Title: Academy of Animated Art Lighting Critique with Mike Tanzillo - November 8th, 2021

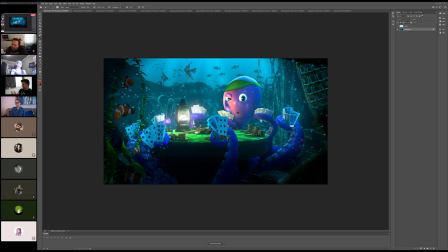It's just it just feels a little bit over lit on the character's head additionally i think that these fish can get a little bit of light on them you know they're just as close to the lantern as he is so i think they would they would be a little bit inside of that as well all
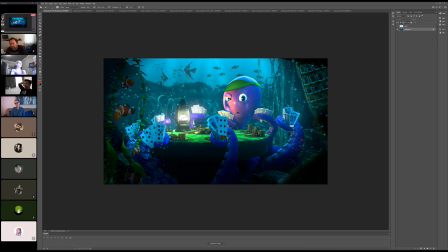right cool okay great thank you guys for being my like for being a good set of eyes on this because i there was just something about that that was that was it just wasn't looking right that's why we get to pay the big bucks Yeah, we do.
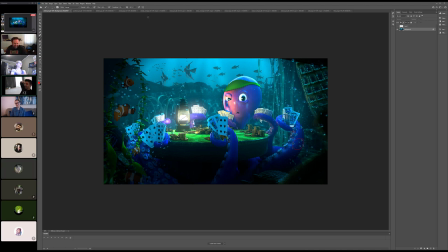All right, cool. Yeah, this is really good, Clever. It's really, really coming together. You've added the simplicity to the shot. I think we're at the right balance of simplicity versus complexity by simplifying it a little bit.
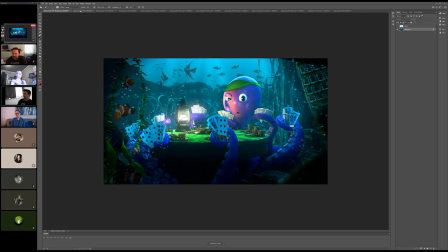I think it's coming together nicely.
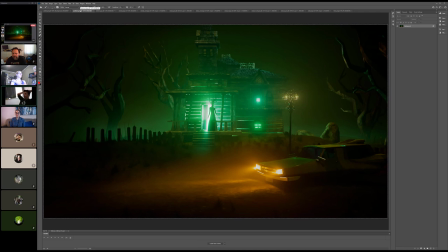All right, Justin. How are you feeling about this? Are you here? Did we lose him? He's not here. I think it's the second time I've done that today. All right. Guys, how are we feeling about this? I will stay quiet for a minute or two, and we'll see. If you guys want to clap, or if you got notes.
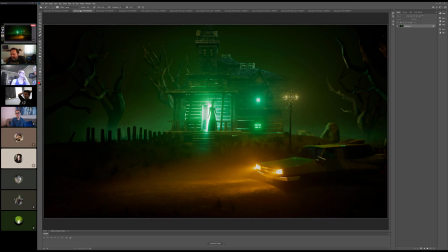I think it was great. I think he's done a really nice job balancing the values on the character and the silhouette the same way that Ruby did. I think that you have Aaron muted. I'm muted? I think that you have Aaron muted.
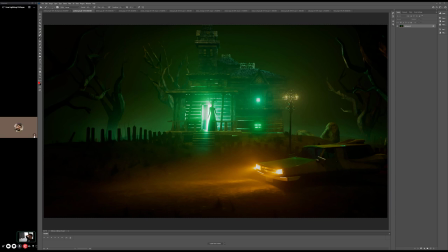Oh, I have Aaron muted. oh Aaron I'm sorry I muted you
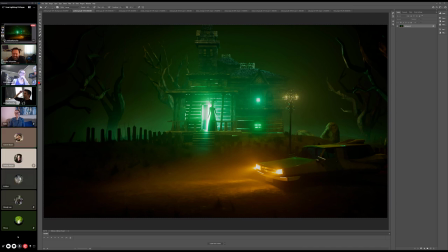like a week ago this is my punishment from a week ago you will not say anything until no that's fine the tree directly behind the house I feel like because it's the same light levels it just feels like it's growing out of the house I feel
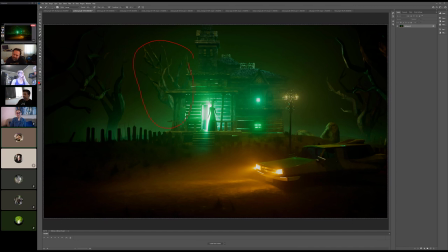like if we just could darken that tree it would give it more like Z kind of depth That's a really good point. Yeah, because I know I think that's I think that's a good one. Let's let's if you can crypto met that and just knock it down.
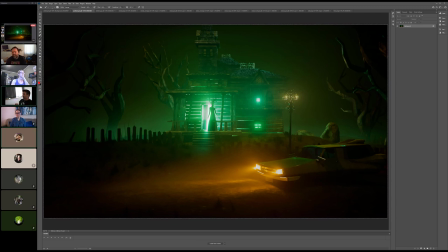I will make sure I will mute Aaron again for tomorrow and we'll do a good bit of clapping. But that's no, that's actually a really good point, Aaron. I like that one. I'll mute myself now. I'll still see myself out. Thank you guys. Have a great week, everybody.
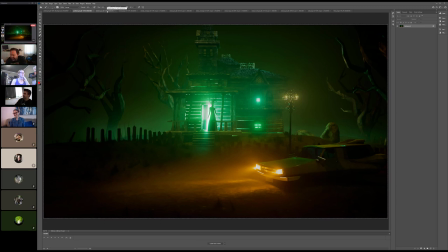Yeah, I think that's I think that's really good. But we've got a couple extra days before the next critique. So just do that, render it at a higher, if you want to render it at a higher resolution, like make it 4K, make it big and pretty, then we can, we can kick it off.
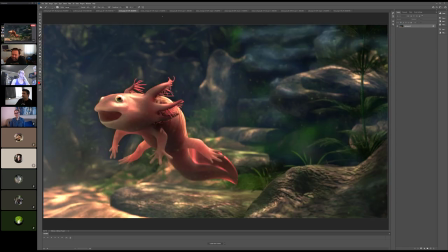That'd be great. All right, cool. All right, Keldon, we got, hi, Mindy. Hello, if you are available.
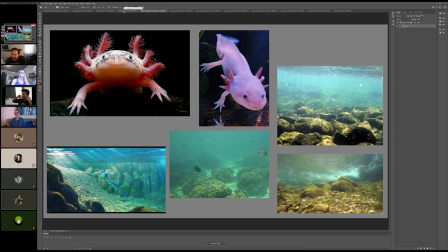Hi. Hi. Oh, you are very, you've got a very good microphone. You sound very nice. Oh, really? Yes, it sounds good. All right, cool. All right, so we've got the Luca reference. We've got some underwater reference. we've got axolotl reference um it's just very i think this might be the same actual a lot of reference that forest had which makes it really good so
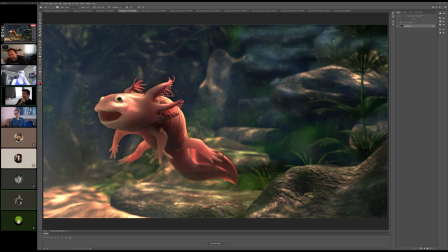one of the things that we really discovered about this character is that um uh is is just kind of the see where's that uh and we were doing this with forest the last time let's
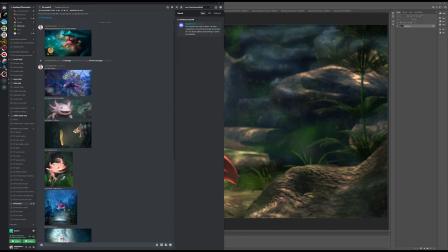see we got that post image but it's basically it'll be basically could be something like this,
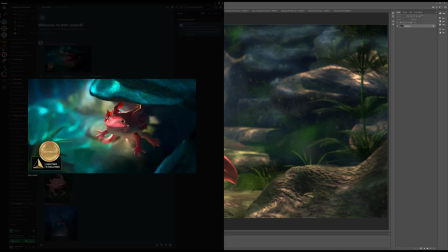where we're like this kind of rich pink color really does kind of pop out against a cooler environment.
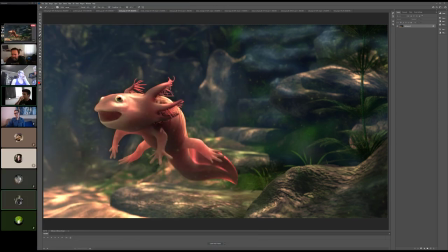And so I'm wondering if we can't for years, if we can't push that a little bit further. So and that's kind of caused with two things. Number one is we have we have we're starting to get some smaller shapes in and around the character's face.
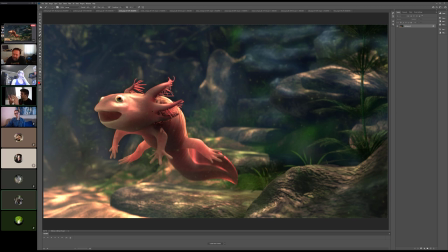I think I think we could like make it because they're so small that you want to do something like you want to make those smaller shapes if it's like a big elephant or like king kong or something but if it's a smaller shape you a smaller creature you want to create those kind of more uh cohesive uh smaller smoother shapes the way that like
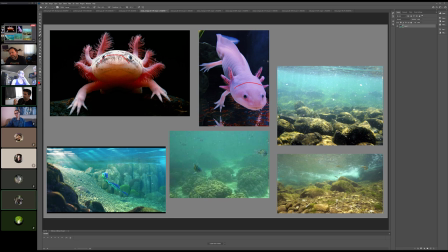this is kind of like smoother bigger this is kind of smoother bigger coming across here and same thing with um with luca there actually is that luca or his friend i can't remember i think it's luca yeah um yeah all right
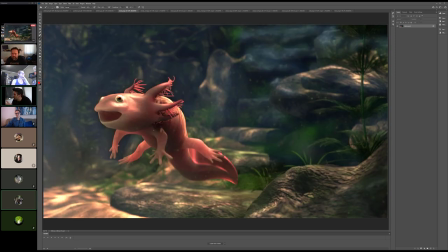cool so i think i think just creating some smaller shapes i think there's a little bit too much orange in the character's skin and i think we can we can pull that back into kind of the pinkish and then and same thing with like the same thing with like this creature is with the octopus that there's going to not be a lot of bone so we really want to see that kind of penetrating through
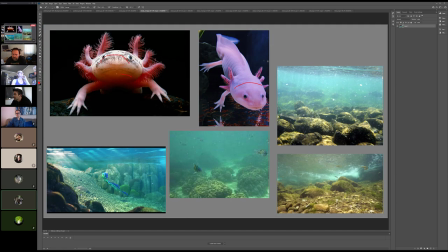looking at the the reference look it's kind of dark in there
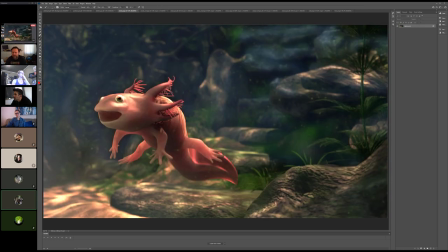i think i think we can get a little bit more light penetrating down especially on the sides here we can allow this to be a little bit a little bit darker but even even when it gets dark make sure it maintains some of that warmth that that pinky cuteness and then the other
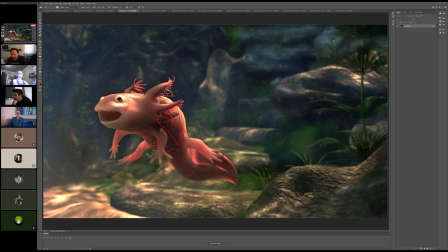thing that we were seeing with with forest too was um although you guys had some goodness here uh getting like allowing these to get a little more saturated and just like varying the saturation throughout was nice um and
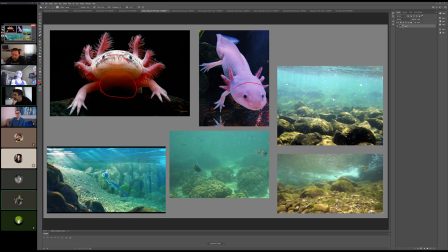then if you like i like the watercolor here um actually in all of it it's kind of a bluish greenish color and then the the sunlight that's coming down is is much more neutralized so
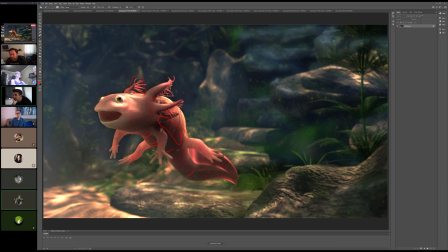i think that the the sun color can can get desaturated and then we can push kind of the blues in the background a little bit more okay but
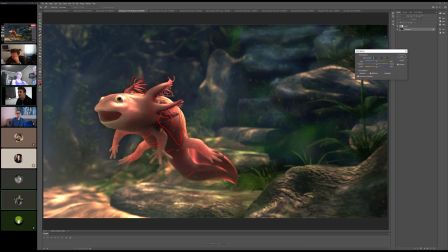not make it cooler just it's a little bit making it cooler yeah so it's like um it's it's kind of by cooling it off overall um it it takes what was once
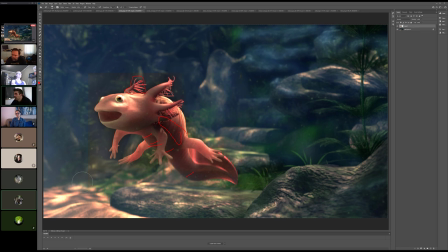what was once warmer and pushing it more in that cool range or it's it's taking something that's warmer and making it more like neutral as opposed to being on the warm side that makes sense so yeah so
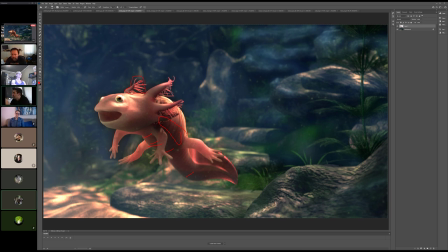so it's a it'll be a combination of things mostly it's it's taking the the light color of your key light making and pushing it more towards just kind of a pure white taking your sky color and pushing that more in the blue green probably more towards blue and then that'll really allow this
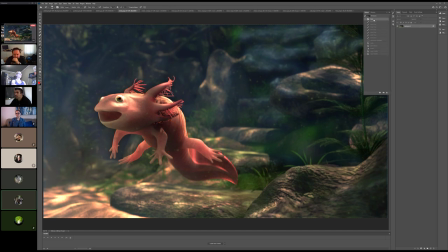character to come forward okay should i also change i guess the shader for it to be redder i think it's about making it a little bit more translucent or try to make more like subsurface penetrating further like changing the scale on the subsurface um but i don't i
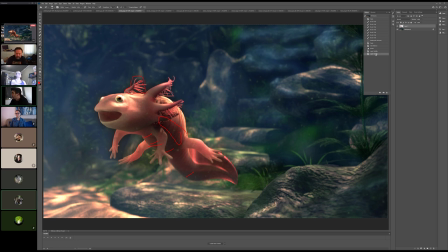i think i think and and truthfully i think some of it too is pushing the character in the comp because um it's just kind of the way that this um that this kind of like pinkish color kind of works
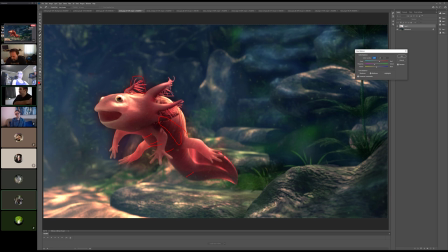is that like doing it in the lighting will still kind of create unless the scale and everything is set up well it's like you do it's hard to replicate that in 3d because there's like so much happening under the surface but in reality it's just shifting it more towards the pink reds